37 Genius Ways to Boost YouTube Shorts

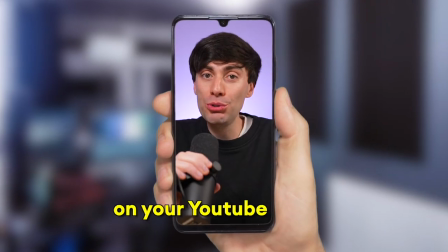If you want more views on your YouTube Shorts, you need better retention.
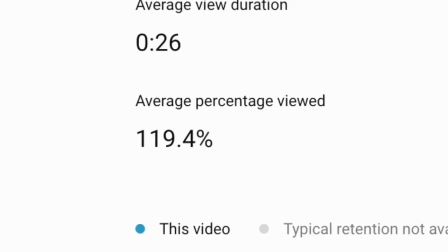So I'm going to give you 37 tips to take your retention over 100% and boost another analytic that you're probably ignoring.
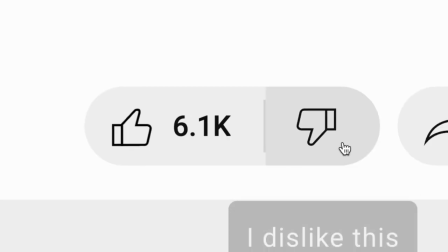And honestly, if you've heard of all 37 of these tips, you can hit the dislike button. Start by making your videos a little brighter.
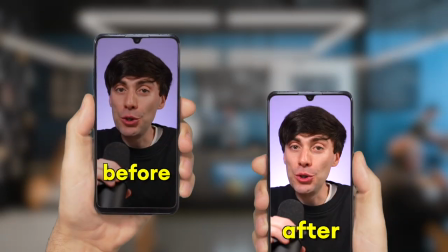By simply upping the brightness in your editing software, you can stand out from other dull looking shorts in the feed.
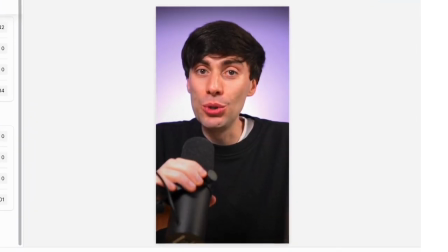You can make this even more effective by adding a simple vignette effect around the edges of the footage which subtly pushes the viewer's focus towards the middle of the screen,
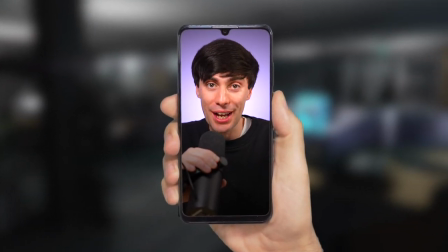making it much easier to focus on you or your subject. You could also try to include lots of bright colours.
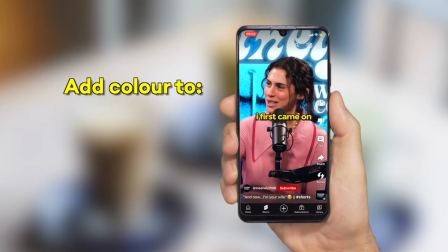Using bold tones in your background,
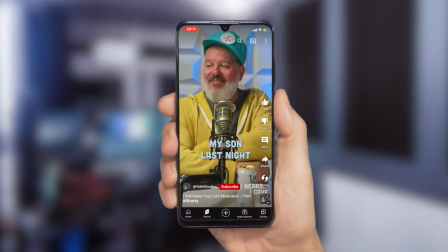with the clothes you wear and with any text that you add on screen can also help to grab attention in the first few seconds, which is actually extremely important.
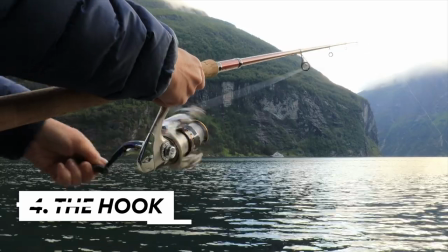In fact, the first 8 seconds of your video is known as the hook because this is when you literally need to hook the audience into watching the rest of your video.
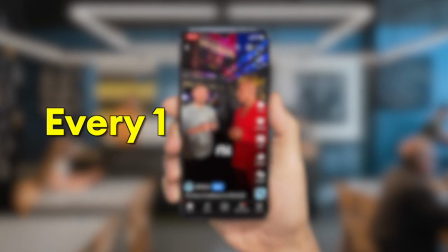You should be switching up your camera angles or shots every one to three seconds, especially in this first part. But even if you can't film multiple angles, you can still make your edits much more dynamic by adding stock footage.
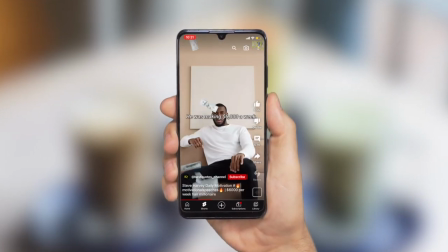Having access to a stock footage library also helps to add extra context to your shorts,
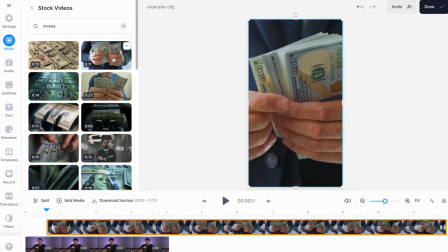and by using Veed, you can access stock footage directly within the editing software.
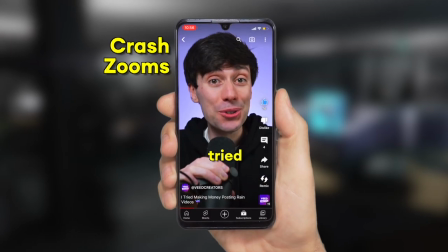Link below. You should also add camera movement whenever you can, whether it's crash zooms to focus on a certain detail, or just a slow pan on a still image.
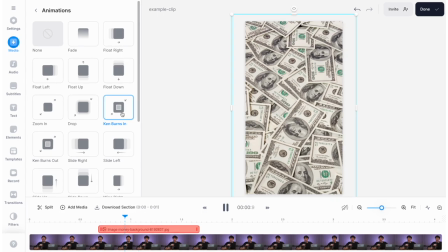Even something as simple as a Ken Burns effect can make a boring image look much more interesting.
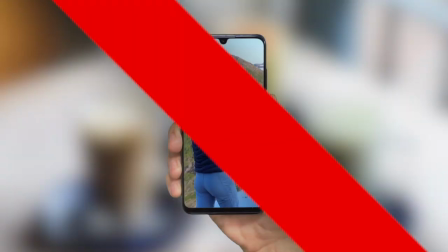But visuals and effects are pretty useless if your actual content isn't very engaging.
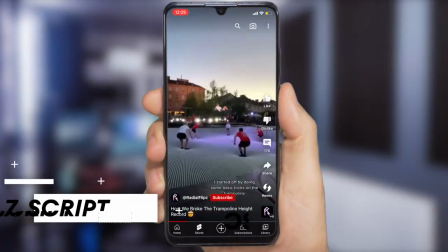Try opening up your script with an irresistible question or a concept so crazy that people have to watch on.
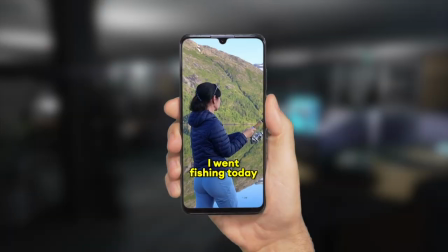So instead of starting your short by saying, I went fishing today, start it like this instead.
You won't believe what I caught in this lake.
Putting questions into your viewers minds is the best way to start and you can do this with almost any topic.
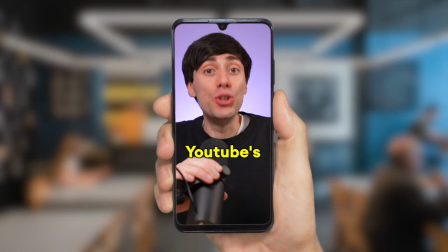If you start your short with a statement like YouTube's new algorithm sucks,
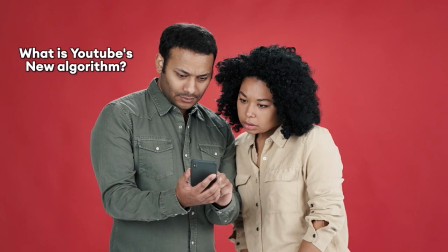your viewers are instantly going to be asking themselves what is YouTube's new algorithm and why is it so bad? This again creates curiosity and engages your viewer to carry on watching and find out the answers. Foreshadowing is another really effective way to hook in your viewers by literally showing them what's about to happen.
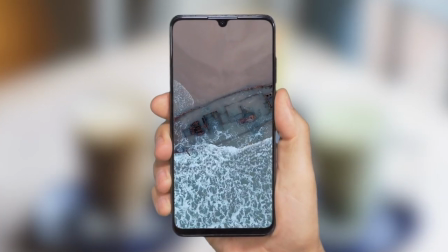Open your short by showing a mind-blowing clip from later on in the video. You could even blur it out to create some more mystery. And just because you've convinced someone to start watching at the beginning of your video, that doesn't mean they're going to stick around for the whole thing. You need to constantly convince your viewers to carry on watching. And you can do this by creating multiple hooks. Make a delicious hook sandwich. Halfway through, you could try interrupting the flow of your short by saying something like, and you'll never guess what happened next. This creates yet another unanswered question and another reason to carry on watching. And if you don't have a great hook idea for the start of your video, then try removing your intro altogether. If your script still makes sense by jumping straight into the main content, then that's what you should do.
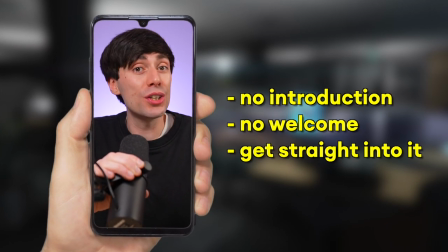Don't introduce yourself, don't welcome people to the channel, just get straight into it. And the same goes with your outro.
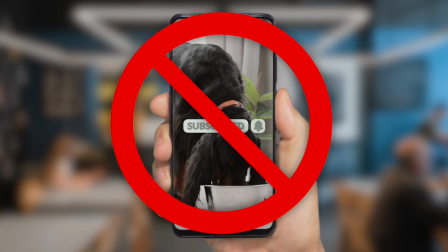Where possible, don't even add a call to action. Don't ask people to subscribe. Just finish the video as soon as possible without sounding like you're wrapping up. But the very best way to structure your intro and outro is by using a looping effect.
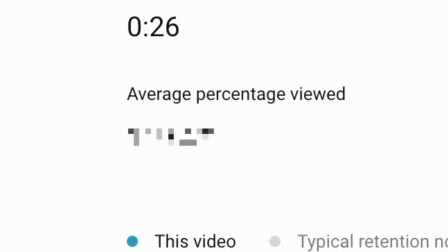In fact, structuring my shorts in this way has given me a retention of over 100%. And here's how you do it.
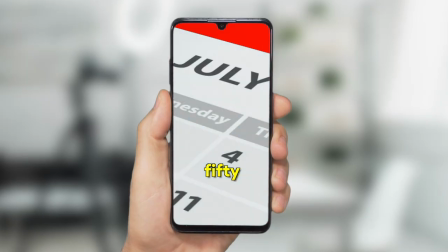Just watch the intro of this short.
351 days to get my first YouTube paycheck.
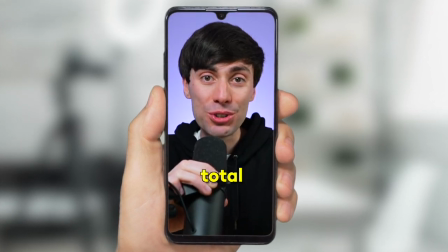And if we fast forward to the outro, look what it does.
And my final revenue total was $121, which took me 350.
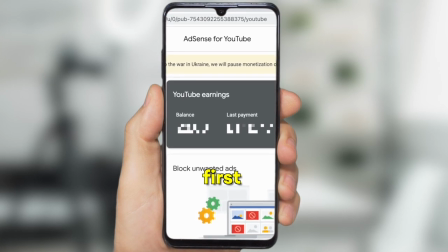See how it loops right back round to the start in a seamless way. So with a bit of forward planning and some good script writing, this can be a really great way to boost your attention and get an extra view at the same time. And when it comes to writing and planning your shorts in general, be brutal.
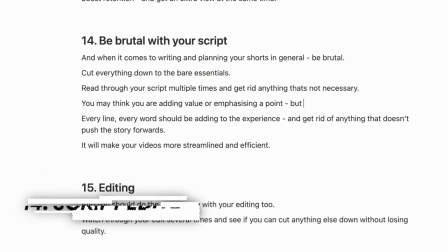Cut down everything to the bare essentials, read through your script multiple times and get rid of anything that's not necessary. Every line, every word should be adding to the experience, get rid of anything that doesn't push the story forwards.